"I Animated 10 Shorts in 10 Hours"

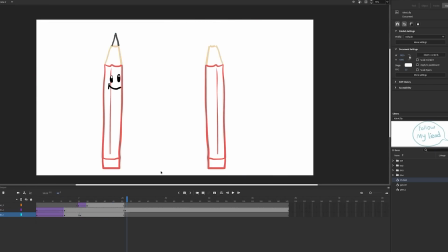[8:18]
There's some facial movement despite the no spoken dialogue. I decided to not use any more speech bubbles after the first one.
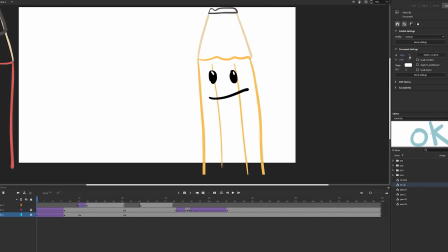[8:24]
Quite unnecessary. To animate the whole pencil, I just used tweens. Now, I'll not spoil the rest of the animation.
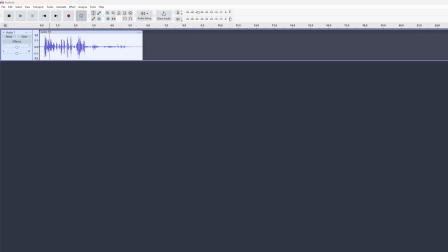[8:30]
I actually did record a line for this. Well, more of a noise. But here's the finished product.
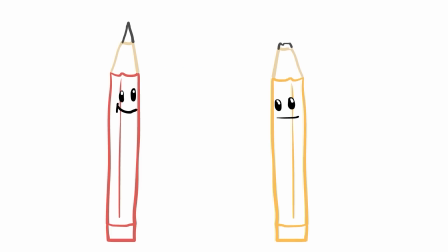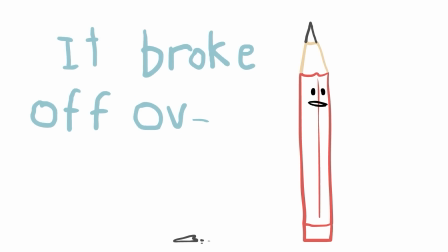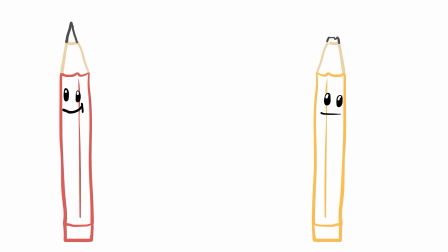[8:50]
I quite like this one. Feels like it doesn't need to be any more complicated than it is.
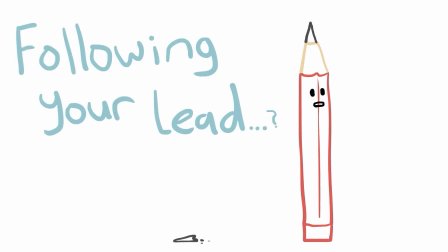[8:55]
Going hi-fi with it might even do it a disservice. I suppose going full SpongeBob close-up with the final shot might have been good.
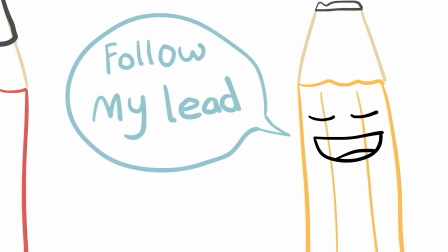[9:02]
I don't have time to paint such a lovely picture, but yeah, overall works quite well.
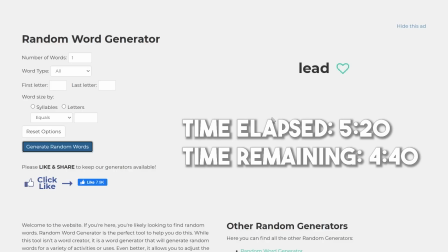[9:10]
The fifth animation is complete, which means we're halfway, but it's been 5 hours and 20 minutes, so a little bit behind schedule, but catching up. Gotta really speed through the next couple. Let's generate a word. Spider. I can work with that.
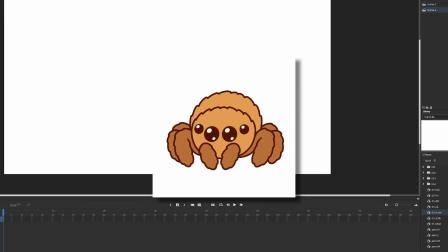[9:24]
I basically just have to have a spider character, or a spider landing on a character.
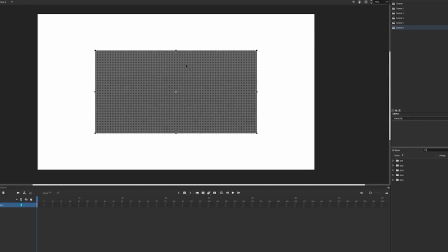[9:29]
Okay, there's kind of a battle in my head over whether I should spoil these while showing the making of them.
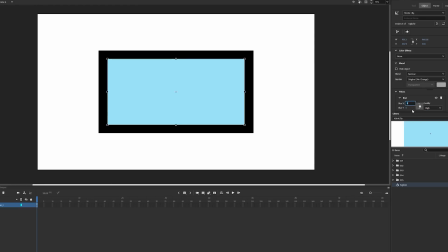[9:34]
For this one, I think it's worth not spoiling. I came up with the idea relatively quickly. First, I made this thing look like a TV by fading between different colors. We open with a behind shot of someone watching TV on a couch.
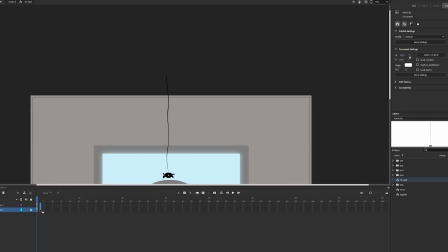[9:45]
Then there seems to be a spider gliding down on a web strand about to make a landing. I animated it a little bit.
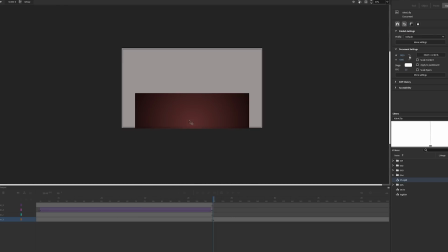[9:51]
Some nice rim lighting on the couch, then I did the reverse shot. What happens next? You'll have to wait and see. After animating everything, I put it in Premiere Pro and added various sounds, like nondescript TV noises, and it is done.
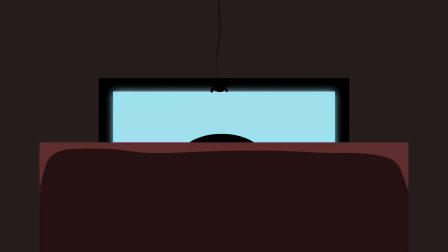I'm happy with that. The spider sure isn't. The human, or human-looking thing, definitely seems to be. I think I executed that relatively well. I don't know if the punchline was obvious.
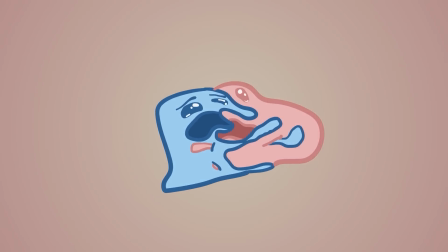[10:24]
Maybe let me know. I realized there's been a lot of horror elements in this video, but pretty lighthearted.
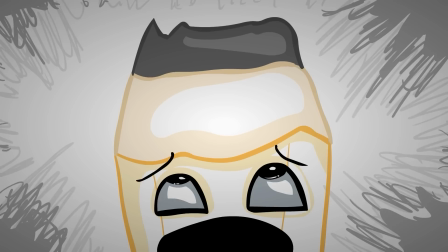[10:29]
Will there be more to come? Maybe.
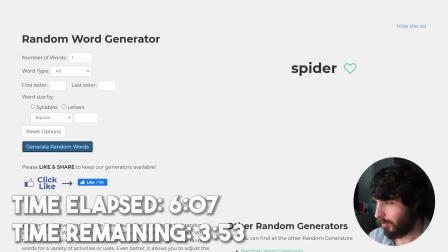[10:35]
Number 6 done and dusted, 437. Let's get on with the next word. Alright, next word is fly.
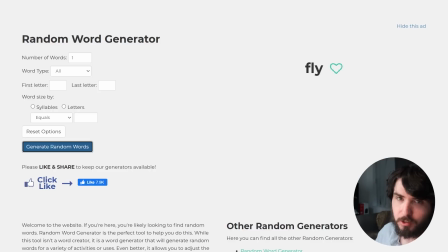[10:42]
Very similar to spider in a way. It can be interpreted many ways. Let's do it. I went the flying route rather than the fly insect.
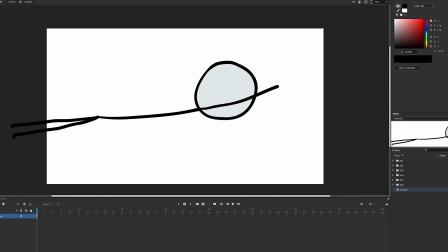[10:50]
Now, because I'm not good at drawing people and there's not much time, our hero is a stick man. I animated this waving cape and put a blue sky in the background. Then I drew 3 different clouds and had them move across the screen separately.
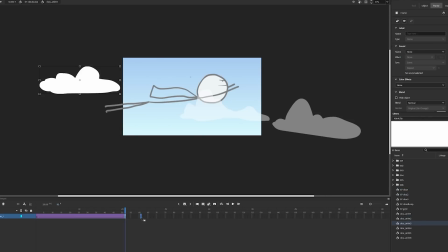[11:02]
I made another layer of those and faded them out a bit, moving at a different speed for a parallax effect.
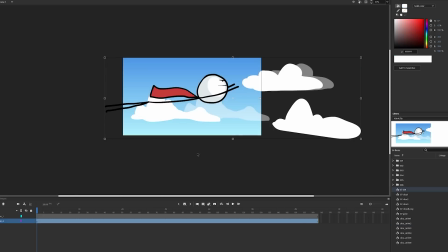[11:07]
Just giving it some depth. That should be enough for a convincing flight through the sky. But then, using a mask, I turned the sky into a TV screen.
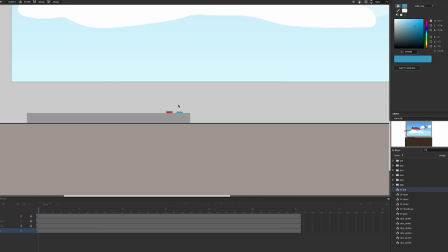[11:15]
I made all the associated graphics and did a zoom out to reveal he's not actually flying.
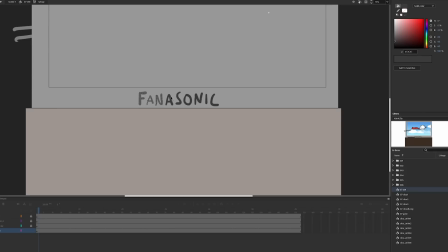[11:19]
The brand on the TV was supposed to be Panasonic instead of Panasonic, but it got covered up by boxes anyway.
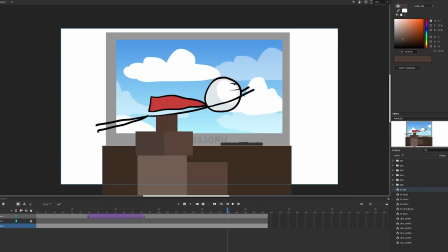[11:25]
I'll leave the animating time-lapse there. For the audio this time, I just used one music track.
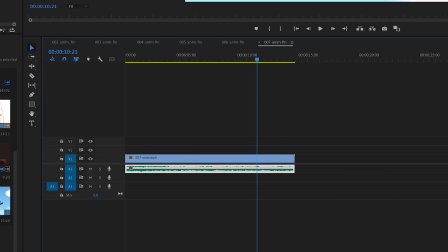[11:31]
That's all it needed.
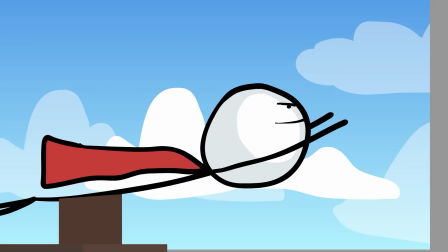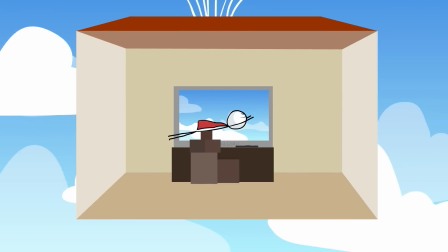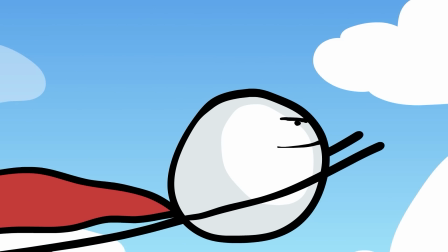[11:45]
Were you surprised by the second zoom out? I did want to leave something to be revealed.
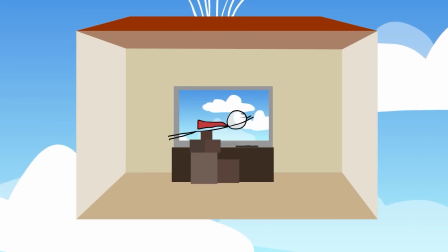[11:49]
So it's like the house from Up situation. It's supposed to be balloon strings on top of the roof, but I don't know how clear that is, but I tried to imply it.
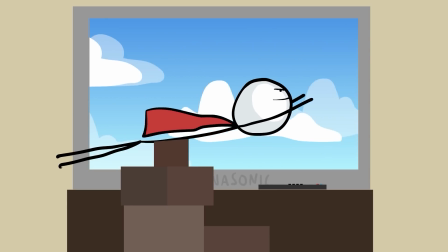[11:58]
Now what's interesting to me is the real sky in the background is a duplicate of the sky on the TV, and it makes it kind of look like the TV's a window.
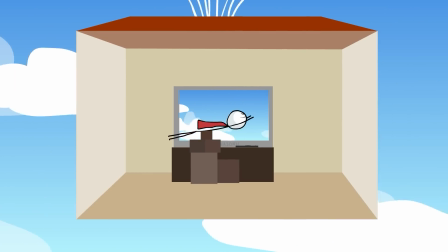[12:06]
So it would have been good if I either went the way of actually making the TV a window, or making the 2 skies distinct enough that it's clear that it was a TV.
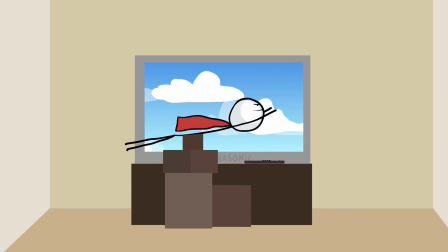[12:14]
It's kind of in the middle right now, but there's a fun ambiguity in that. Well, let's move on to the 8th movie. Managed to get that one done a little bit faster.